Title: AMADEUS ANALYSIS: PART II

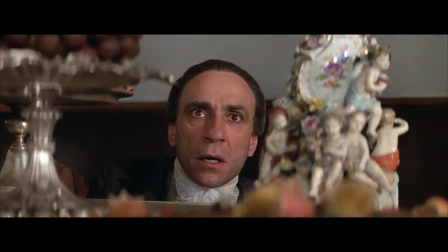This simple movement of the camera tells us exactly what we need to know. So Mozart makes a run for it and takes over as conductor.
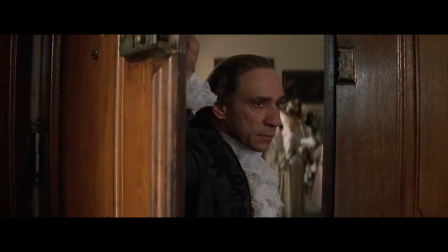Something you might have noticed is so far when we've been seeing Salieri we've always been pretty close to him as if we know him because we do.
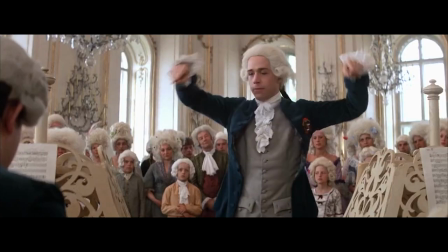We know a lot about him already. Whereas in seeing Mozart and every other character for that matter. There's mostly wide shots and medium shots.
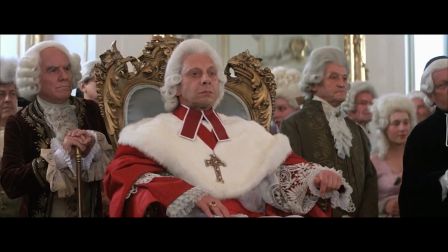If you're an aspiring filmmaker, these things can go a long way. So if you're writing a script or a shot list, make sure you think about what kind of shot size is most important for every particular moment.
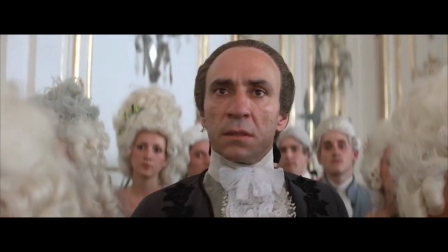Make sure the important characters and the emotional moments are close, and the less emotional, more matter-of-fact, observational things are further away.
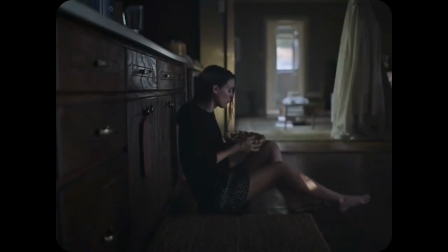Sure, there's exceptions here and there, and directors have shown to be able to break these rules, but the point is it should have a reason. It should be an obvious thing, but I've seen this rule not being applied properly in many short films. Anyway, this is analysis, not a filmmaking lesson.
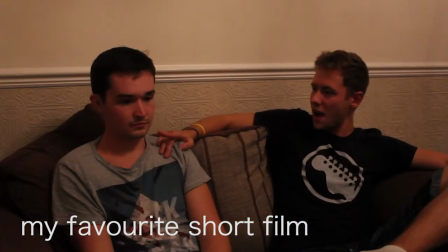Obviously, I cannot tell him. Listen to me, Derek. Calm down. The only thing you can do now is to not have him find out this.
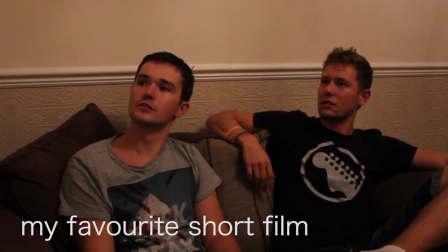Jesus Christ! Carlisle! How long have you been standing there for? He must have heard everything we just said, Derek.
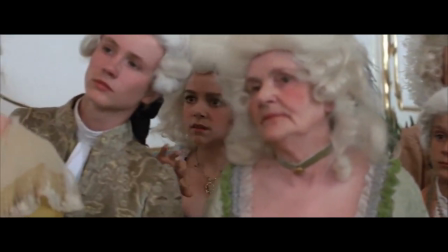Long enough!
Side note, I'm sorry, but my heart melts every time I see Constanza smiling at Mozart in this scene.
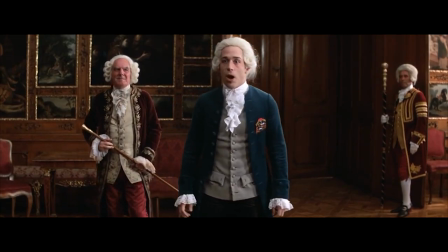We now watch Mozart's interaction with the Prince Archbishop of Salzburg,
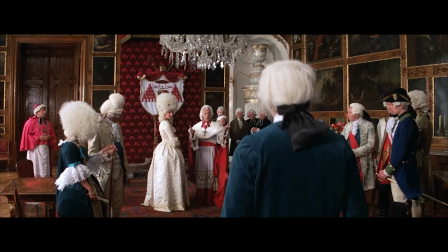in which we see Mozart's quick attitude that goes against the status quo of what should be expected of someone working for a high-ranking person of power.
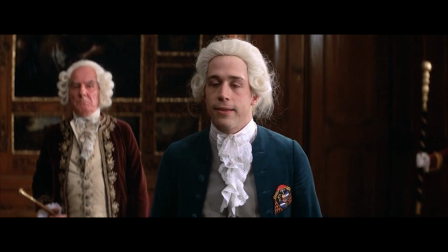Mozart would rather be cut free from employment,
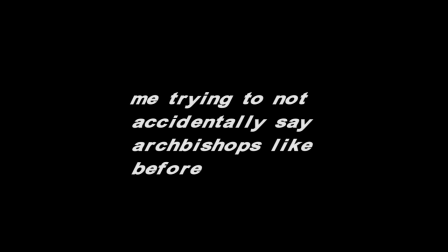but the Prince Archbishop at this point values his talent.
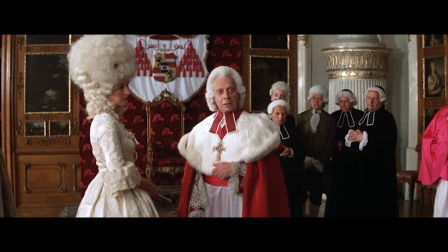And so even though Mozart was late to his performance, the Prince Archbishop tells him he will stay in Salzburg.
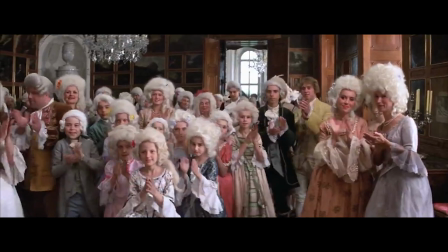Mozart leaves the room to a crowd of clapping fans, and Mozart's ego takes a hold of him.
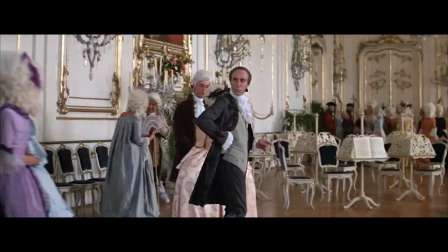We then get a smooth cut, almost a match cut, and we are swiftly back with Salieri who stumbles upon Mozart's sheet music,
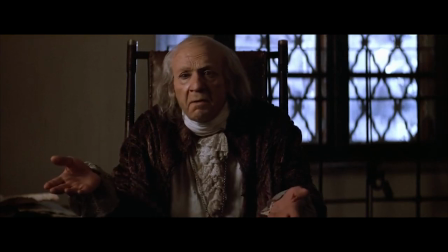and old Salieri begins to analyse the piece that had been played.
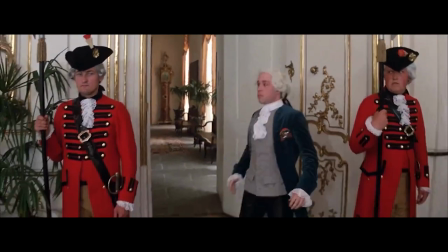I like how the first time the piece played, the filmmaking and storytelling made us easily distracted, so hearing it a second time isn't boring.
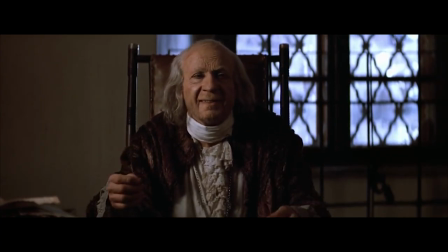I introduced you to the first reason why Salieri won an Oscar.
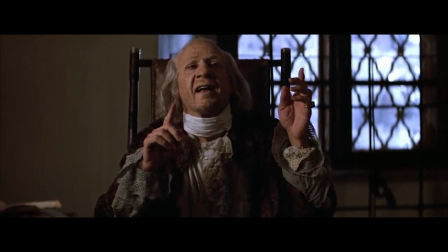Suddenly, high above it, an oboe, a single note hanging there, unwavering,
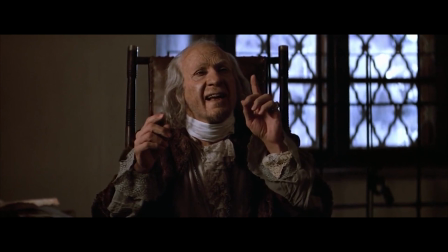until a clarinet took it over.
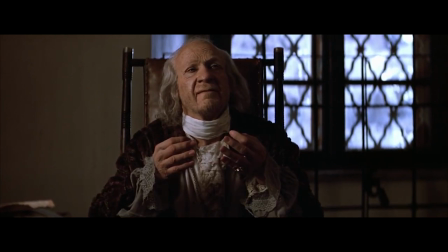This was no composition by a performing monkey, filled with such longing, such unfulfillable longing.
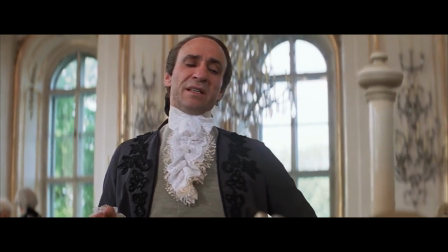It seemed to me that I was hearing a voice of God.
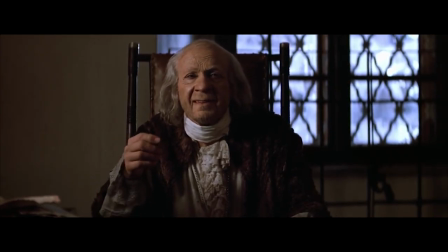It's an uncut medium shot, allowing us to see the full scale of his arms, his hands, expressing the way he feels.
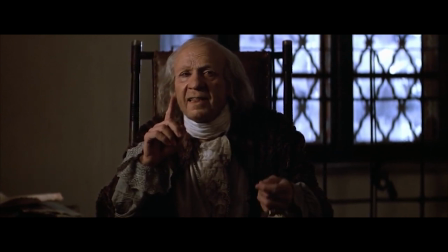As you can see though, this shot isn't very exciting, and that's the point.
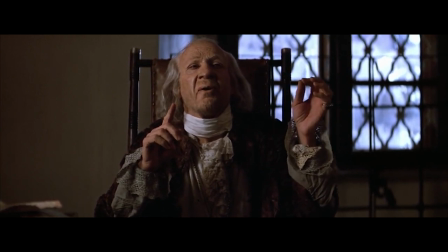This moment allows you to stop focusing on what you're seeing, like the last time this piece played, and allows you to start listening to the actual music.
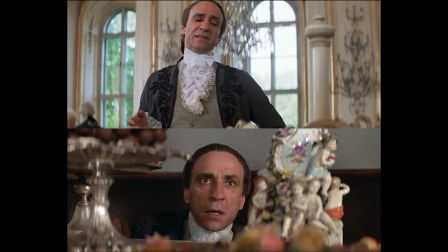And again, we cut to a similar shot to this one. It's another realization. Oh my god, this buffoon is so talented.
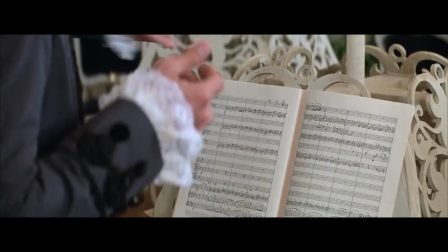Salieri says he feels like he had heard the voice of God.
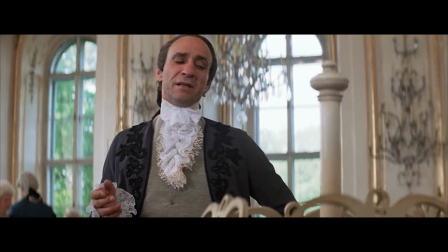Now this isn't the first time he says it, but the way this line is delivered is kind of half-handed, as if he didn't truly believe it at this point, but that he just felt this way in the moment.
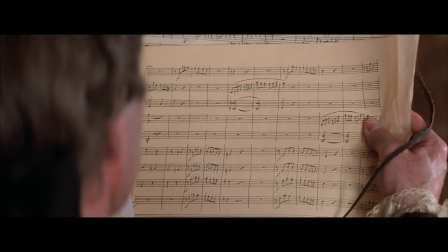Later on in the film when he's looking through Mozart's drafts of music, Salieri truly realised this impulse feeling was true.
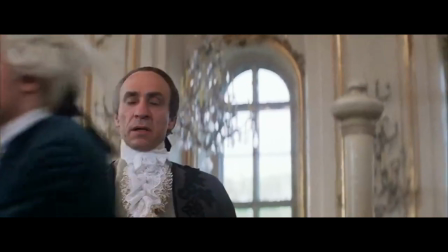Mozart snatches his work, cutting off the music. It's as if Salieri in that moment felt as though the music was his,
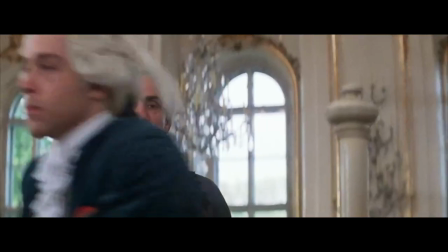because of how personal and intimate he felt reading it, especially in relation to his love for God and how this music is the voice of God.
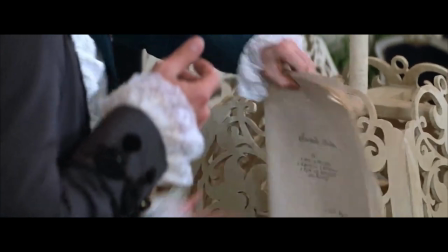So when Mozart takes his own music away from Salieri's grasp, you can see the immediate feeling of longing in his eyes,
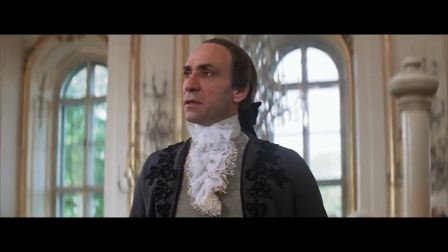setting up Salieri's hope and also his assumption about Mozart's talent.
This piece had to be an accident.
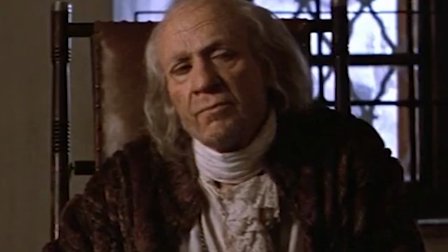But had to be. It better be.
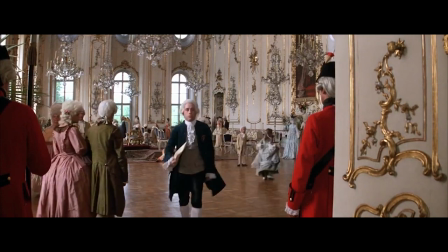Which allows him to give Mozart a chance to showcase his work to the Emperor, as we see in the upcoming scenes, which as we know, would be Salieri's biggest mistake.
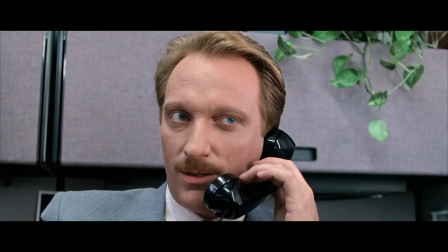We cut to the Emperor. You may recognise this man, Geoffrey Jones, from Ferris Bueller's Day Off or Beetlejuice. but this is my favorite performance from him.
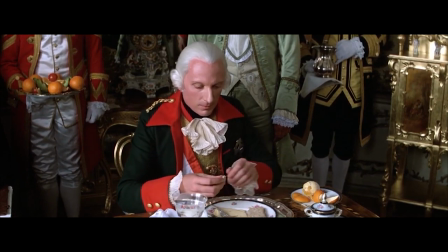There's something in his very subtle delivery of every line that reminds me a lot of modern comedy.
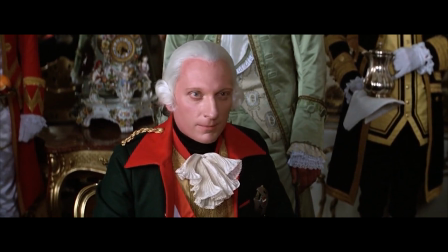He could be a character from It's Always Sunny in Philadelphia or That 70s Show.
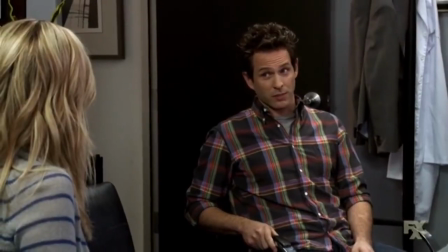Now you say another word and I swear to god I will dice you into a million little pieces and put those pieces in a box.
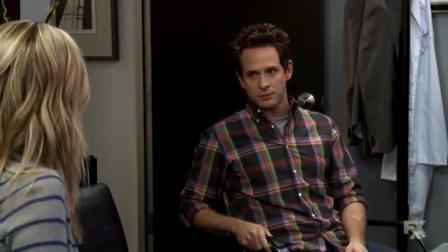A glass box that I will display
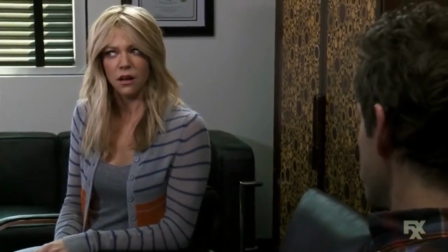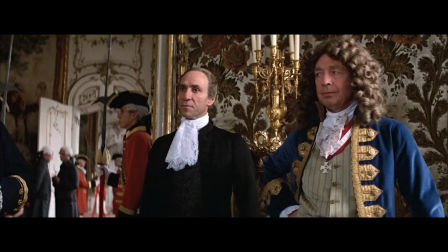I mean he even has a catchphrase. Has that ever been a thing in period movies? In this scene he's asking his courtiers about their opinions on Mozart and whether they should bring him in.
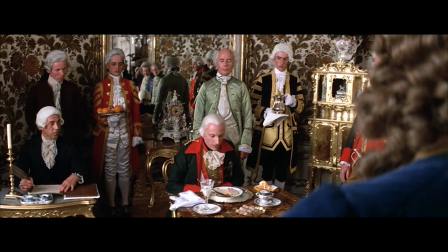What you'll notice is we're introduced to Emperor Joseph with a high angle shot looking down at him as he sits and his courtiers stand.
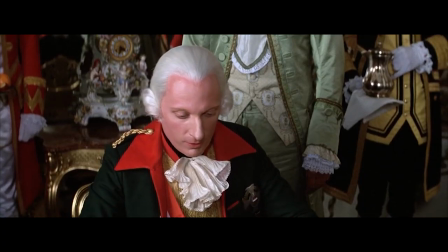This is a clever way his agreeableness has been displayed through the cinematography.
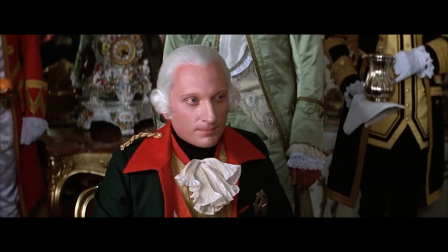Emperor Joseph rarely seems to make decisions for himself and instead decides to ask people around him what they think, which ultimately gives Salieri some leeway with certain decisions.
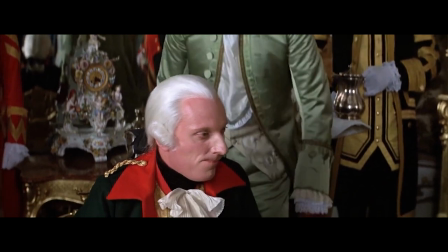Now, the courtiers are extremely memorable in this film, which is something I personally didn't expect.
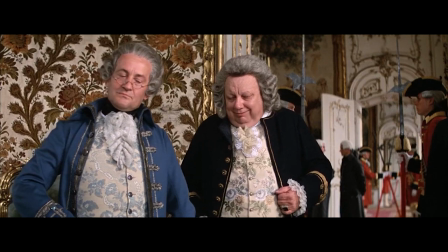They seem to be the types of characters in a film that could just be played by anyone, and they just say the lines they need to say,
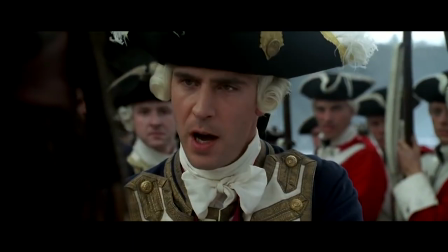sort of like the characters who work for the East India Trading Company in Pirates of the Caribbean.
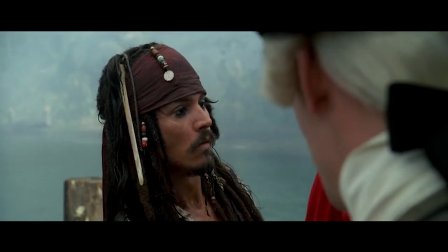They hate Jack Sparrow, they say the lines, but you don't remember what they look like or anything they said once the movie is finished.
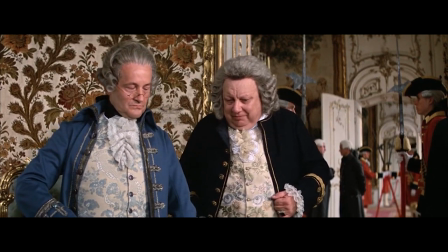The courtiers not only have memorable personalities, but throughout the movie there is a sort of sub narrative in terms of their relationships with one another.
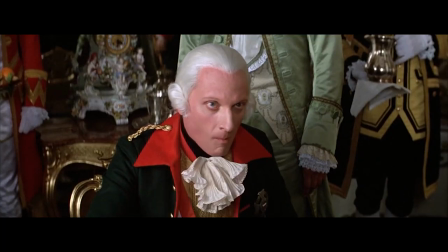It also allows us viewers to latch onto particular characters we agree with.
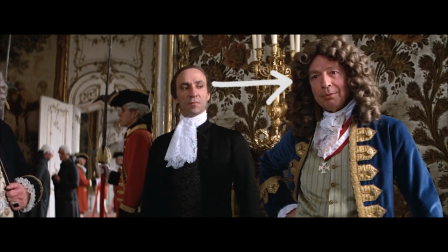In this scene we side with Baron von Sweeten as he likes Mozart's work and we know his work deserves to be appreciated,
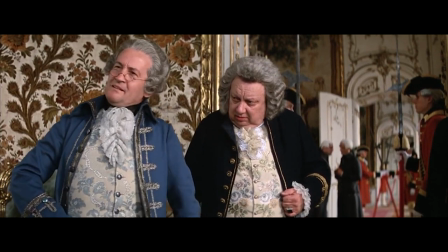whereas Count Orsini Rosenberg finds Mozart's music to be too annoying, too overwhelming, too… well, too many notes.
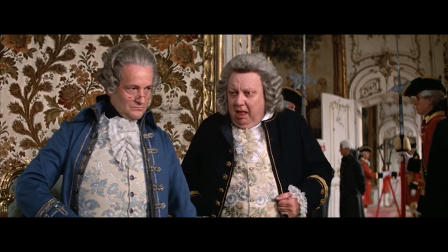We also see that Kapelmeister Bono acts as Orsini's sort of sidekick, always agreeing with what he says.
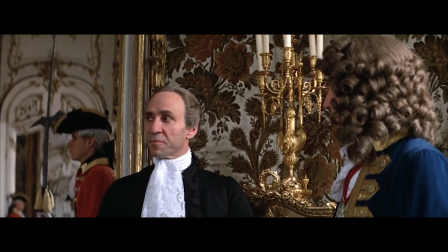Orsini considers himself a classy, sophisticated expert of what music is appropriate and what isn't, and so he prefers Italian operas to German operas.
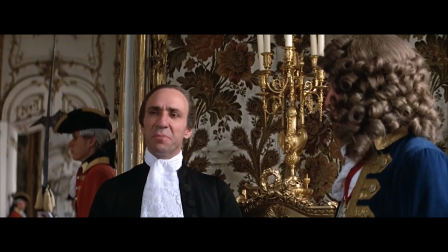Bono is Italian himself and so we see why he would agree. But without even seeing a minute of their performances, we can already tell the kinds of people they are.
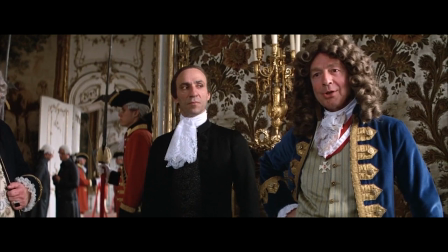It's almost cartoonish. Van Sweeten's personality works as a reliable, morally sound foundation for the scene.
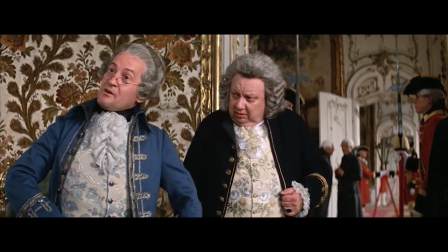Orsini Rosenberg's pretentiousness is loud and obnoxious, and Bono hardly speaks,
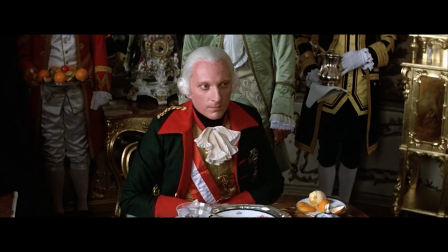but his face says so much that you completely understand his thoughts throughout every scene he's in. There's also the Chamberlain Count von Strack who doesn't seem to be based on a real person like the others,
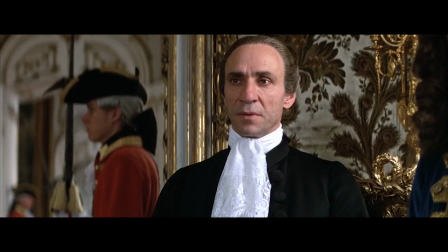but he also for now is on the same side as Van Sweeten, which is something that comes up later in the film.
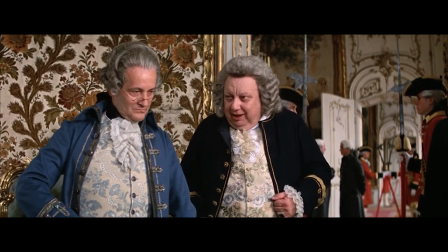So the emperor asks them whether they should bring Mozart into Vienna for employment, and also if they should do a German opera or Italian.
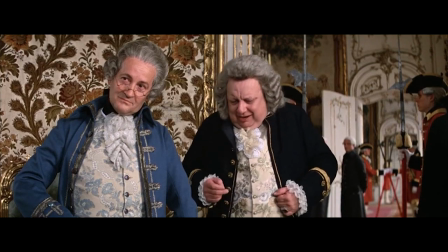We see them bicker with their disagreements, but the emperor seems to be persuaded enough by the thought of letting the opera be German, which was his own idea in the first place.
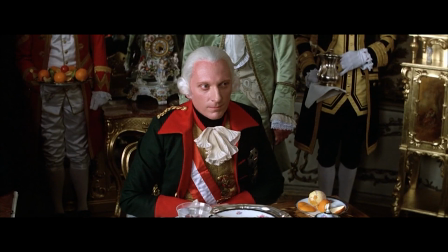The emperor then asks Salieri his opinion, and this is what Salieri says.
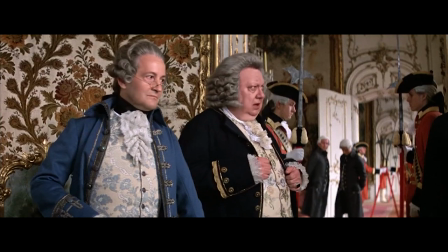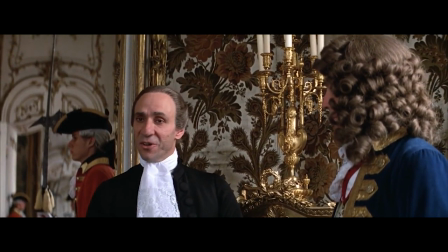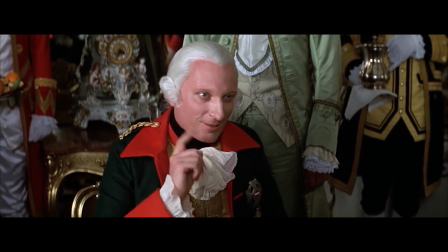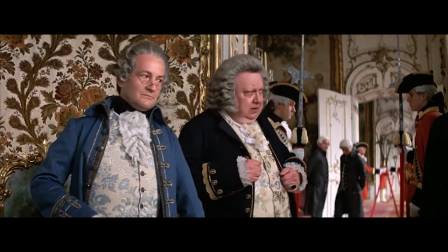Salieri has put his suppressed jealousy aside for an act of kindness towards Mozart.
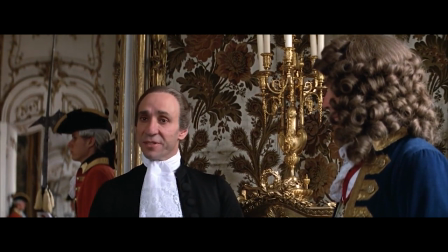It could either be out of pure kindness or purely because he is expecting some sort of reward from god for doing this act of kindness and at this moment the ambiguity
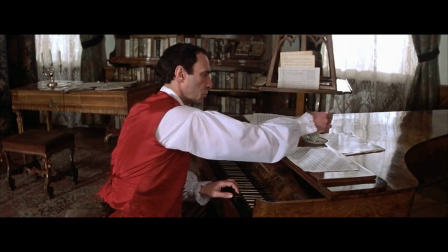of his intentions work so well in terms of his entire character arc for mozart's welcome salieri composes a march it's very simple
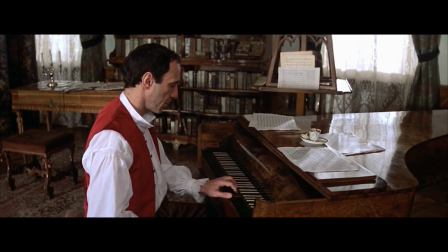because salieri then the music continues on to the next scene acting as the score
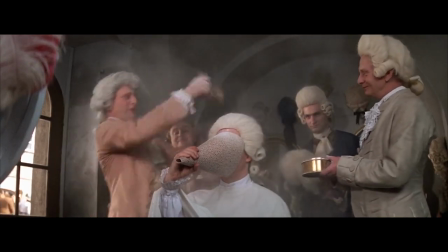i i this is a beautiful big for you it looks so marvelous and i love it
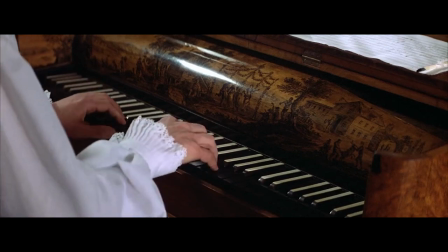the other one there isn't anything really clever about that i just think it's cool this simple almost childish melody playing while we
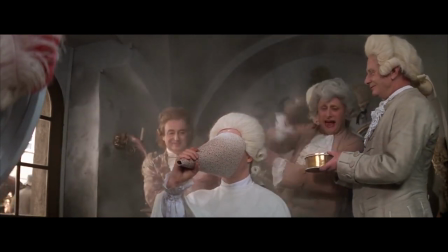also see Mozart acting childish and like some sort of snobby rich kid trying on wigs.
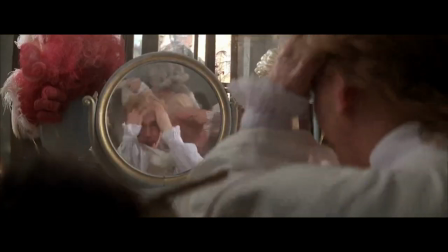Of course we hear his laugh. Now that I say that it actually seems that maybe Salieri composed this the way it's composed because that's how he sees Mozart
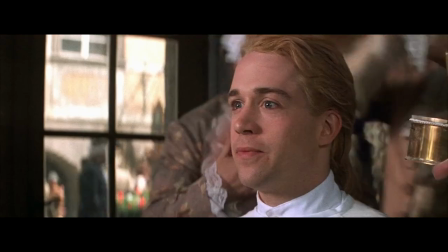but it's as if his subconscious has composed this kind of simple melody to reflect how he feels about Mozart. It's now that we get to one of my favorite scenes that I mentioned in the beginning. This is the show-off scene.